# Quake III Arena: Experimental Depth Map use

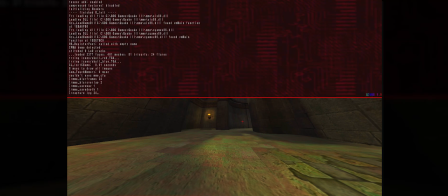I add it to my capture list and it's ready to render.
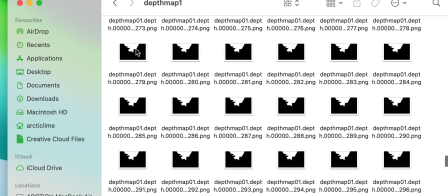Now that it's done rendering I have two streams of images, a JPEG and a PNG sequence.
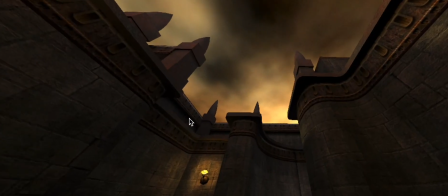The JPEG sequence contains my original footage which basically I can now throw away and the PNG sequence contains the depth of field map.
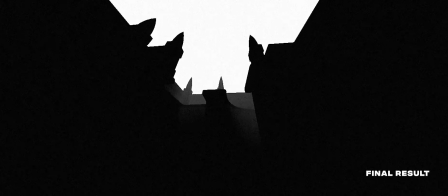By adding this in my NLE I can now edit it and make a movie.
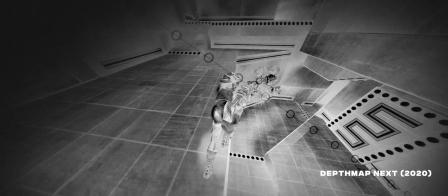So to me, it was only natural that for its sequel, I wanted to raise the bar in terms of creativity and utilization of deathmaps.
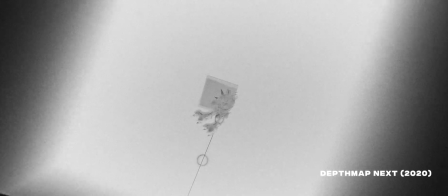This film contains both the original and the deathmaps stream.
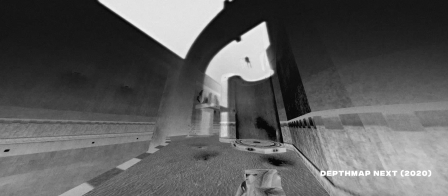The idea here is that the original footage was heavily edited in post to make it look like its deathmap counterpart.
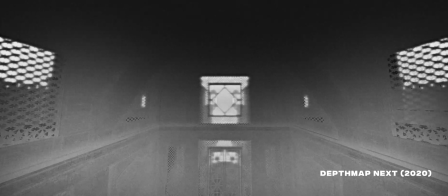Instead of purely black and white, this picture has more of a grey tint to it, which in my opinion suited the heavy grain better in comparison with the original,
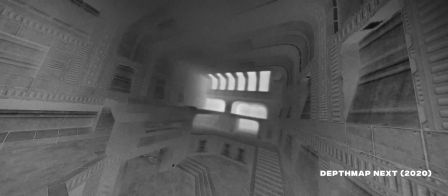and it also preserved more details and perhaps emphasize the eeriness of the shot rather than how more experimental it was compared to the first
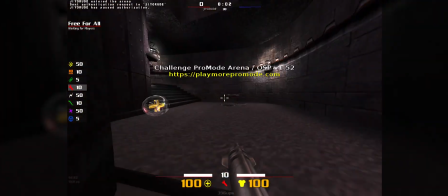one. Alright let's make another example. So here I am in one of my favorite maps Q3 DM6.
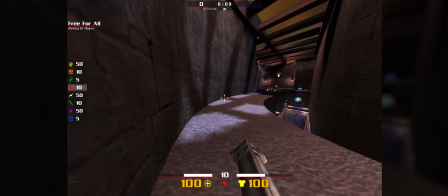Let's capture a signature piece of footage I've used in the number of my Quake 3 Machinima. So let's start the recording.
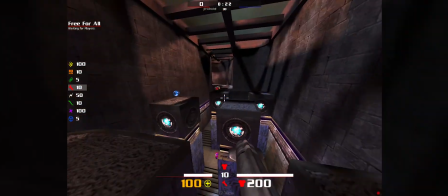I jump.
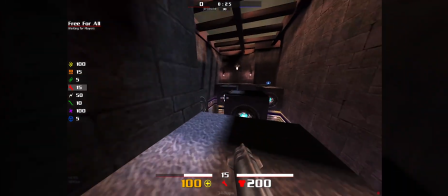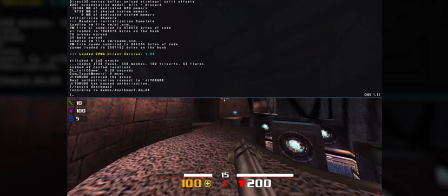I stop the recording.
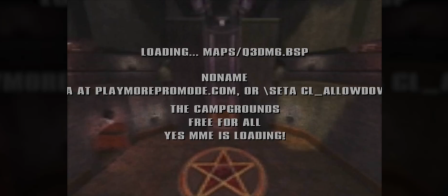So back in MME I will create a keyframe path to keep the camera on the character while he's jumping on the level.
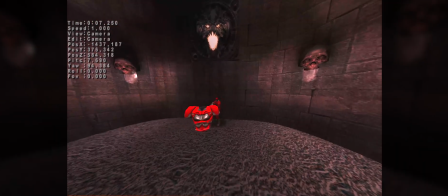The key here is to keep distance and the time between the keyframes consistent so that the camera path looks smooth.
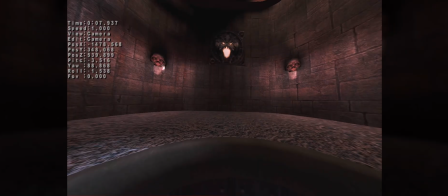And normally I would just lock the camera onto my character and create a path this way.
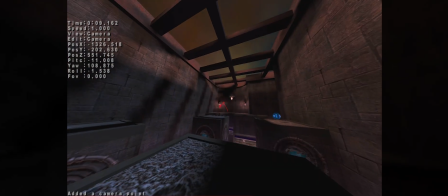It makes a little bit easier but unfortunately today my mouse is acting up a bit so I have to do this manually.
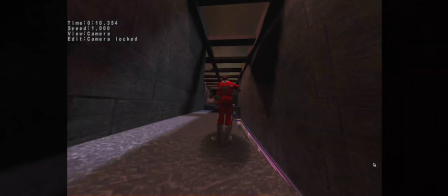Alright this looks good. I'm gonna lock everything set my parameters to 200 frames per second, and add it to my capture list.
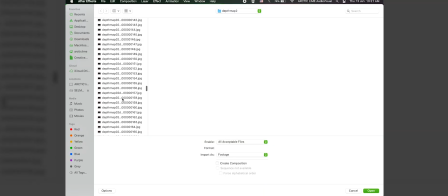After the capturing was done, I will add both image streams to Adobe After Effects.
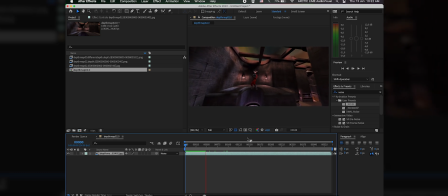This results into two different image sequences, the original footage and the depth map stream.
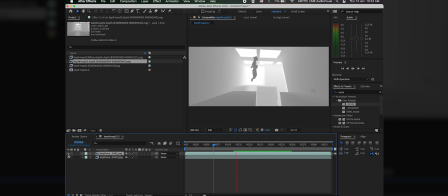I will interpret the footage on 24 frames per second, and now I will mask out the top part of the original footage.
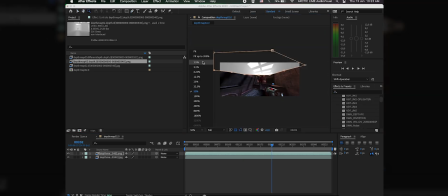And now you can see that the depth map underneath will become visible.
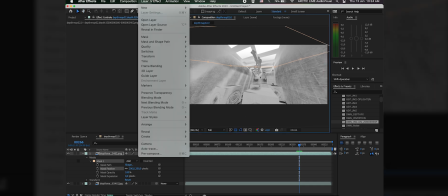Now I will add some specific grading presets that I have created specifically for this film on top of my original footage in order to make it match the depth map.
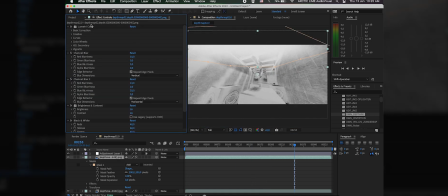And additionally I add some blurring effects such as channel blur on my depth map stream in order to make it look a little bit softer.
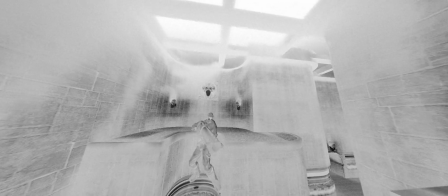And here is the final results. Now your results may vary and that's based on two parameters. Those are MME underscore depth focus and MME underscore depth range.
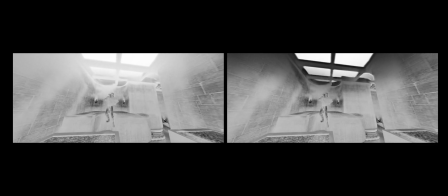So I re-rendered this run another time and this time with a smaller depth focus and depth range compared to the first footage And you can see actually the result now on the right.
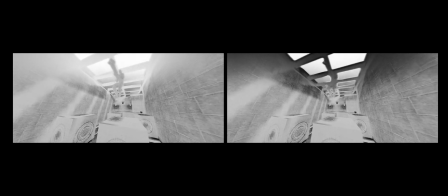I prefer the right one personally as it shows you know better resemblances with the original film.
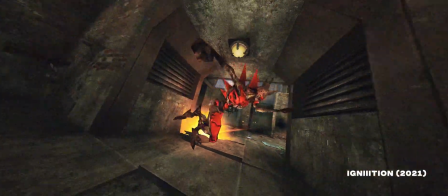Okay, so for my last example, I also combined both streams However,
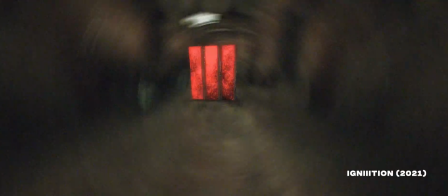the depth of field maps were placed in the background this time and they become part of the color grade instead of being the primary footage
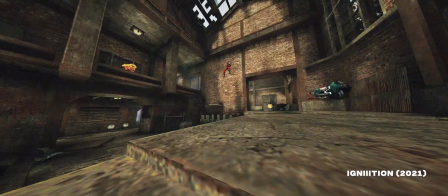the bluish areas you see in the film are actually the depth of field maps being at work.
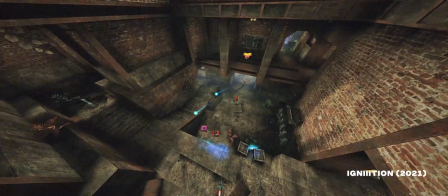Not only do the maps add contrast to the total grade but they can also add some extra exposure in dark
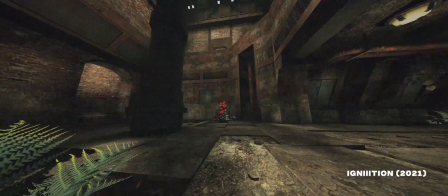areas and which may result in more evenly lit pictures and an interesting result overall.
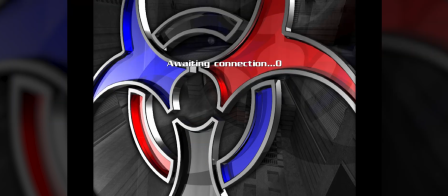So I will record the third example in the same map as Ignition was recorded in it's called Trespass by Pat Howard.
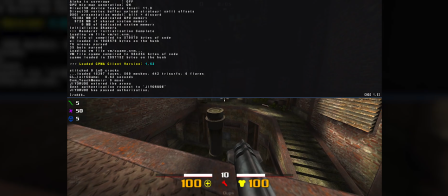Let's quickly add a bot on the server and start the recording.
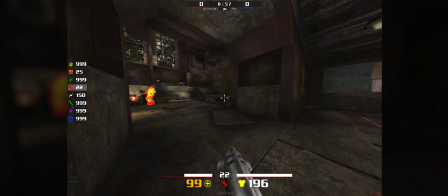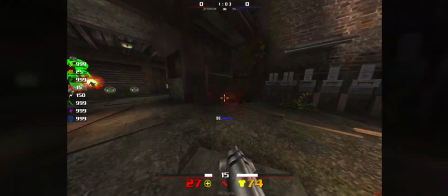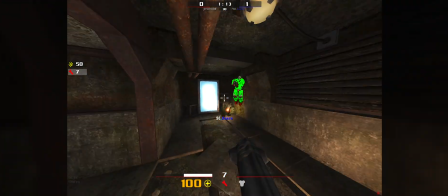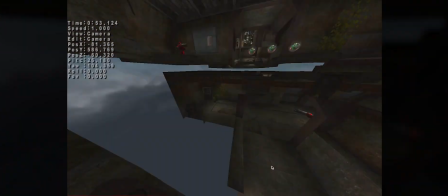Let's just stop the recording here. This time I would create a moving camera going around the map being centered in on the action.